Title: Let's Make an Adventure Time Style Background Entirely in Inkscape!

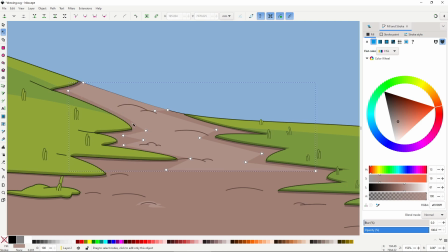I guess if you want to be really accurate, you can do something like that,
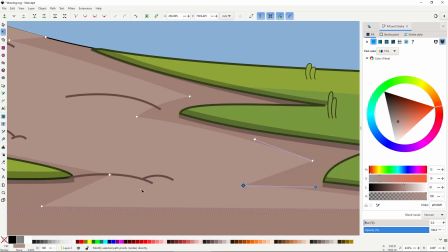a really complex shape with tons of breaks and all, but that will result in a very slow illustration process,
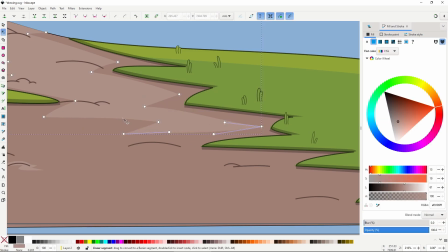plus you'll end up with shapes made of tons of nodes that are really difficult to control and reuse.
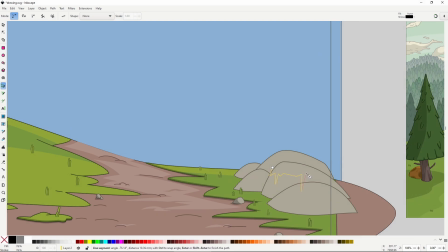And the same happens here with the moss in the stones. I don't think they ended up looking bad, but if you pay attention to the real background,
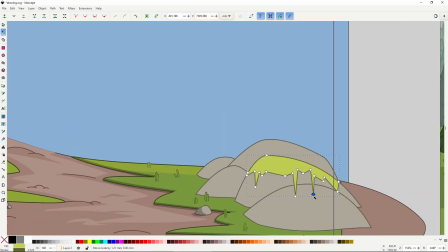you see the shape of the moss is much more expressive and complicated.
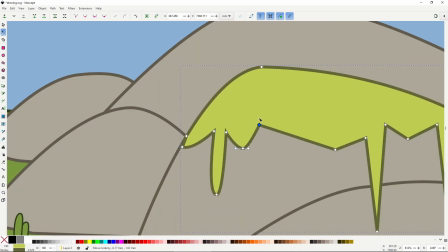This is something I realized immediately as I started trying to draw in this style with Inkscape.
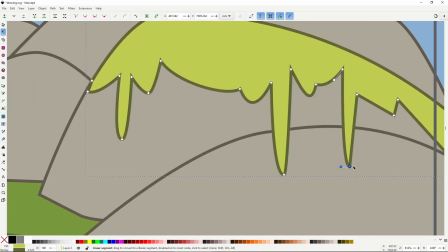The line and the complexity of the shapes is gonna have to take a dive if you want to make something that looks finished.
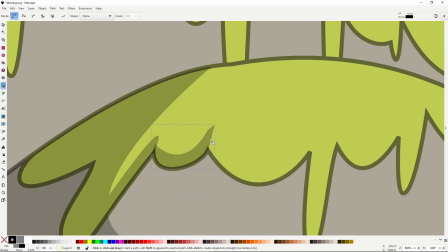And this theme of reducing the complexity of the shapes will come up over and over again in different areas of the illustration, as you'll see in a minute.
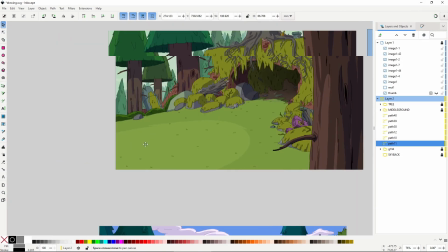With more of the composition made, I came up with the realization that having a few more stones with moss, like in the thumbnail, would look a bit too repetitive.
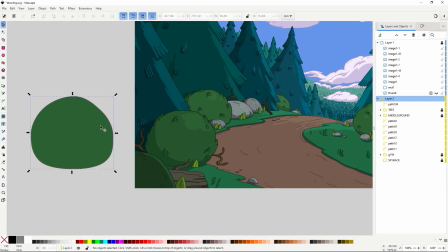So looking at the references, I decided to make a few bushes instead. So here I just tried to copy the style of a couple of these bushes.
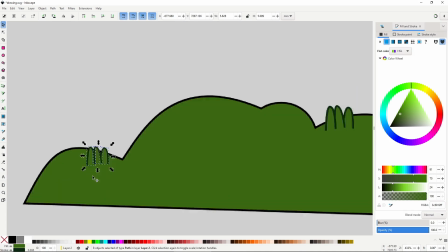Once in place, you'll notice that I will start to make some duplicates and mess around with the shape,
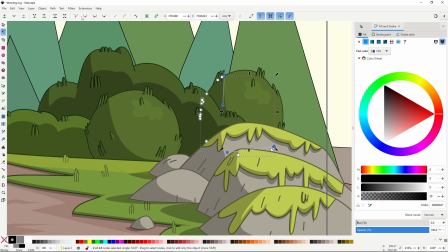so I can save up some time instead of drawing another bush from the ground up.
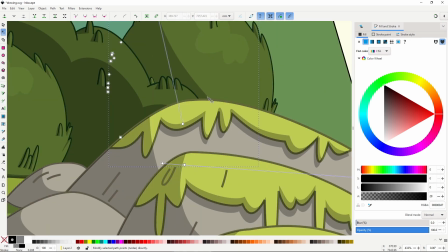Making quick variations of different objects is not always possible.
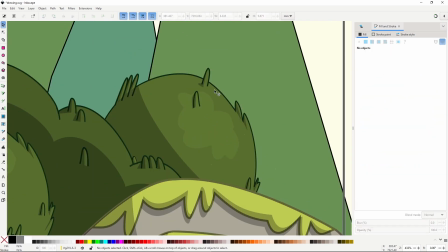In the case of these bushes, I had to make so many modifications that I might as well would have redrawn them all from the ground up.
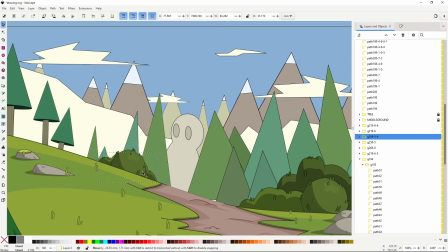But reusing parts of the illustration that you've already drawn is one of the strongest points of a vector illustration software,
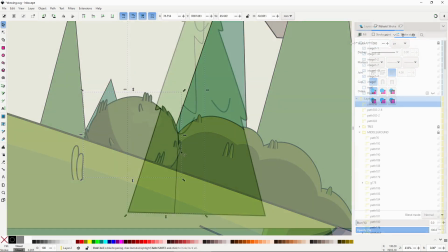so you have to always be on the lookout for that. And that comes to play here with this semi-detailed back trees.
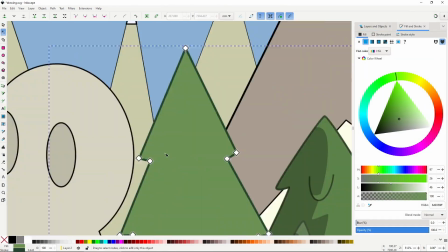I did redraw a few of them to have variation, but they are all more or less subtle variations of the same shapes,
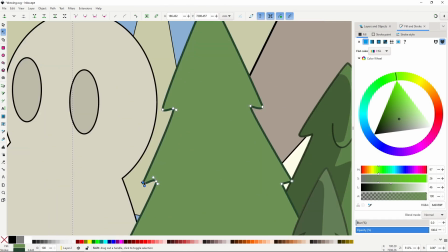which makes them perfect for classic vector style reutilization.
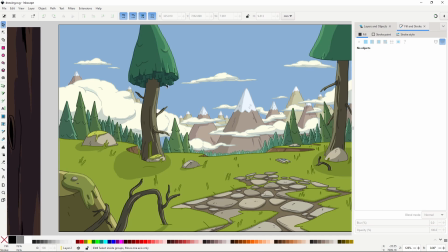These trees at the left are important because they're gonna be just a little bit more detailed, working as a bit of a secondary focal point.
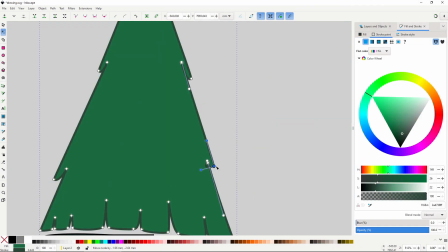I base this tree on one particular type of tree that appears somewhere in the middle ground in most of the references.
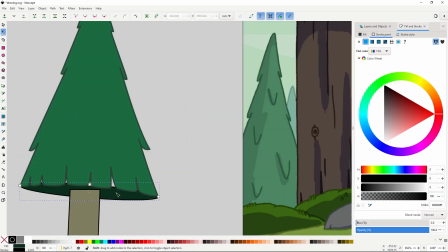I really wanted at least a few more or less detailed trees.
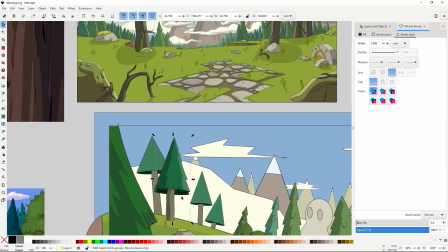Because I had to draw four of them, this resulted in an exercise in trying to reuse as much as possible.
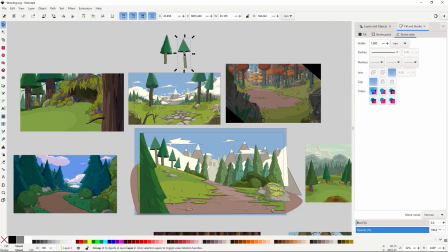I drew a single tree, and all of the other ones were copies.
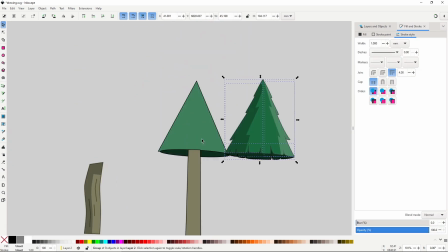I did try to make each of them as distinct as possible, going in there and manually adding and removing things,
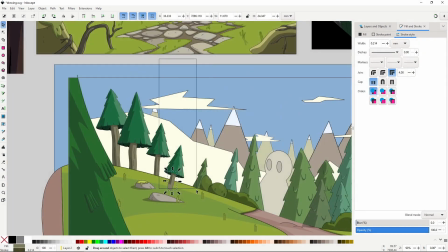and I think the end result looks nice and it doesn't look that much like duplicates.
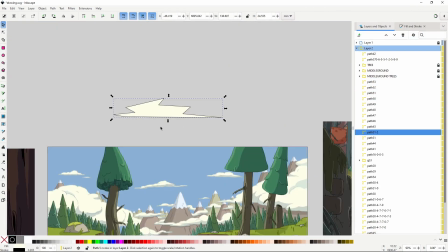The clouds. I'm fairly happy with the way the clouds came out.
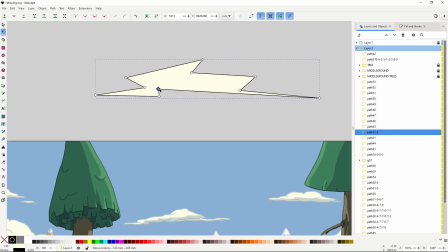Again, just like with the bushes and with the moss, the original style has much more complicated and overlapping shapes.
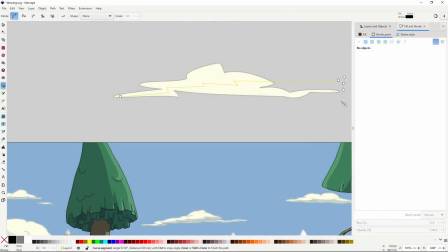At this point, I had already given up with the idea of making everything as close to the original,
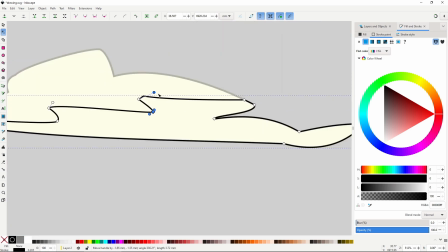and I just embraced the limitations of the vector shapes.
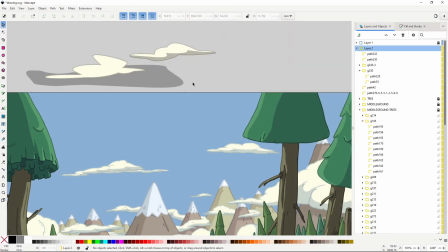So, yep, the clouds are much simpler, yet I still think I managed to capture their feeling of movement and twist.
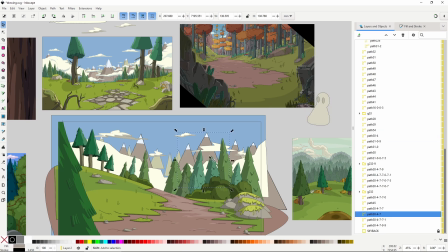At this point, I realized that the statue will not work as the main focal point, and of course, I started to regret not spending a bit more time on the thumbnail. Anyway, I came up with the idea of using one of the mountains as the focal point and put it in the center.
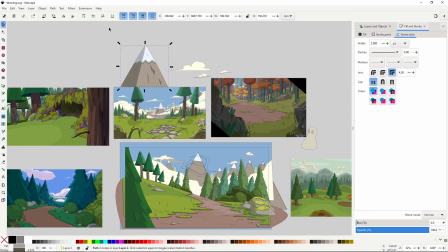So I made this big, detailed mountain that I will reuse to make all the other ones,
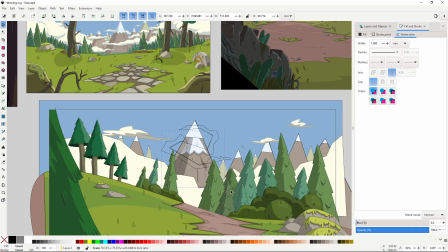but I still thought there was something missing to separate it from all the other ones, and I decided to copy an idea from the references.
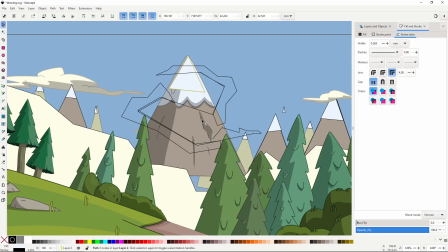I'm gonna use a cloud wrapping around it.
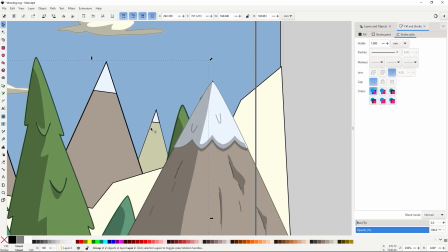First, I duplicated the mountains and adapted to the other shapes while making small modifications so each of them looks different enough.